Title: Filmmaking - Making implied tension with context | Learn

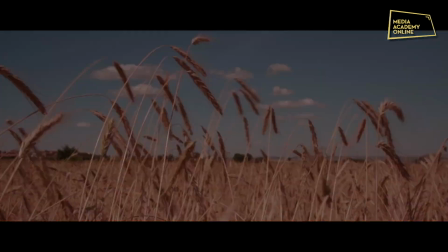248s
Adding the addition of small but profound audio bites can add new story points and cues within the scene,
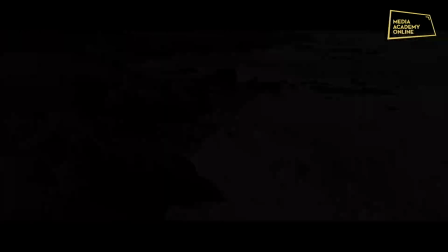254s
this steering the audience's mind in different directions, having a clear effect on the story. For instance, adding the sound of footsteps, invoking the idea that someone else is in that scene.
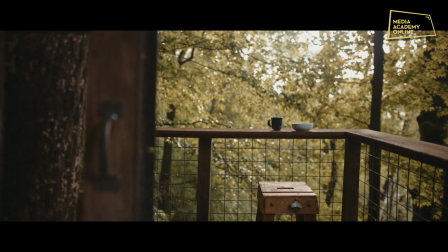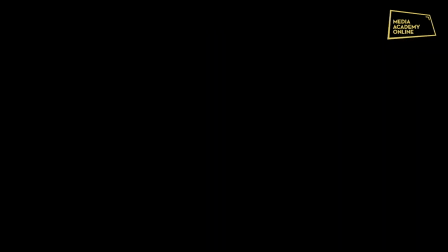272s
Or the sound of thunder, invoking the idea that a threat is coming.
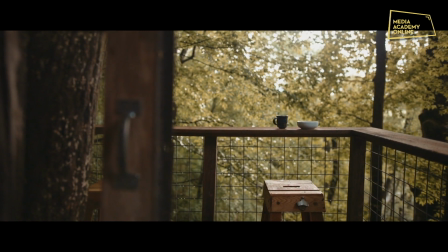Within certain film genres, we can use the scene itself and the overall story to give meaning to any given shot.
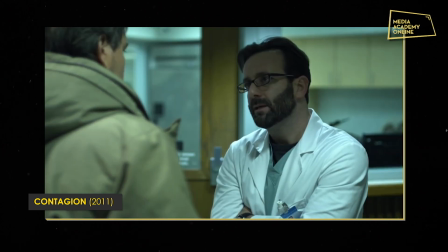289s
Referring back to the film Contagion, we have already been shown that the film is focusing on the hidden virus threat,
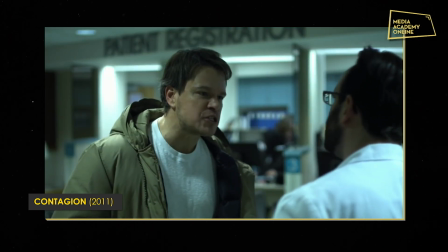297s
showing the audience early on in the film what to focus on. From this point, this can be now used as the focal point to the tension in the film. And just like paranormal, where we've been shown that the threat is supernatural,
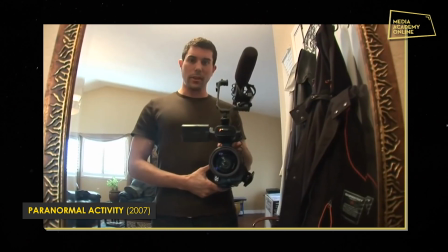310s
and then when holding a shot, the audience automatically knows to be on the lookout for anything supernatural. For example, moving objects, figures, or anything else that might move in that scene. And this can be expanded to characters. If a character has been portrayed to the audience as being slightly strange or dangerous,
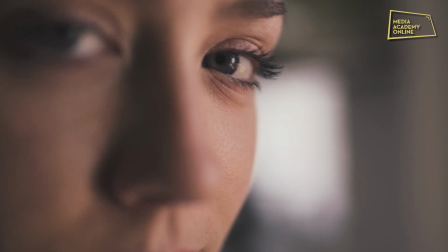331s
we then look at those characters with an eagle eye, looking for quirks in their behaviour or personality. Expressing to the audience early on in the film what we should perceive as the threat creates a compass in the viewer's mind and guides the audience's attention to different elements within the film and the film's story.
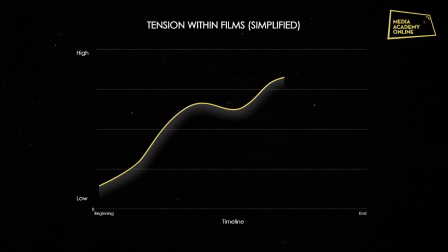350s
In summary, when you're making a movie, it doesn't always matter how you create the tension. Rather, focusing on the context of the story and having a focus of moving the story forward is key.
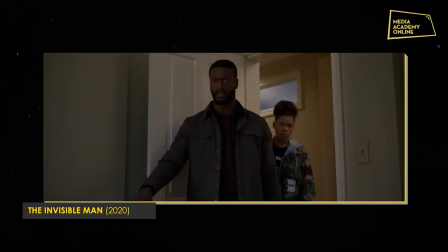362s
So using small tricks to create tension can sometimes be just as powerful and satisfying to the audience. Always stay true to your story and making sure that it moves forward, and the tension should rise and fall when necessary, no matter how complicated or simple this might be.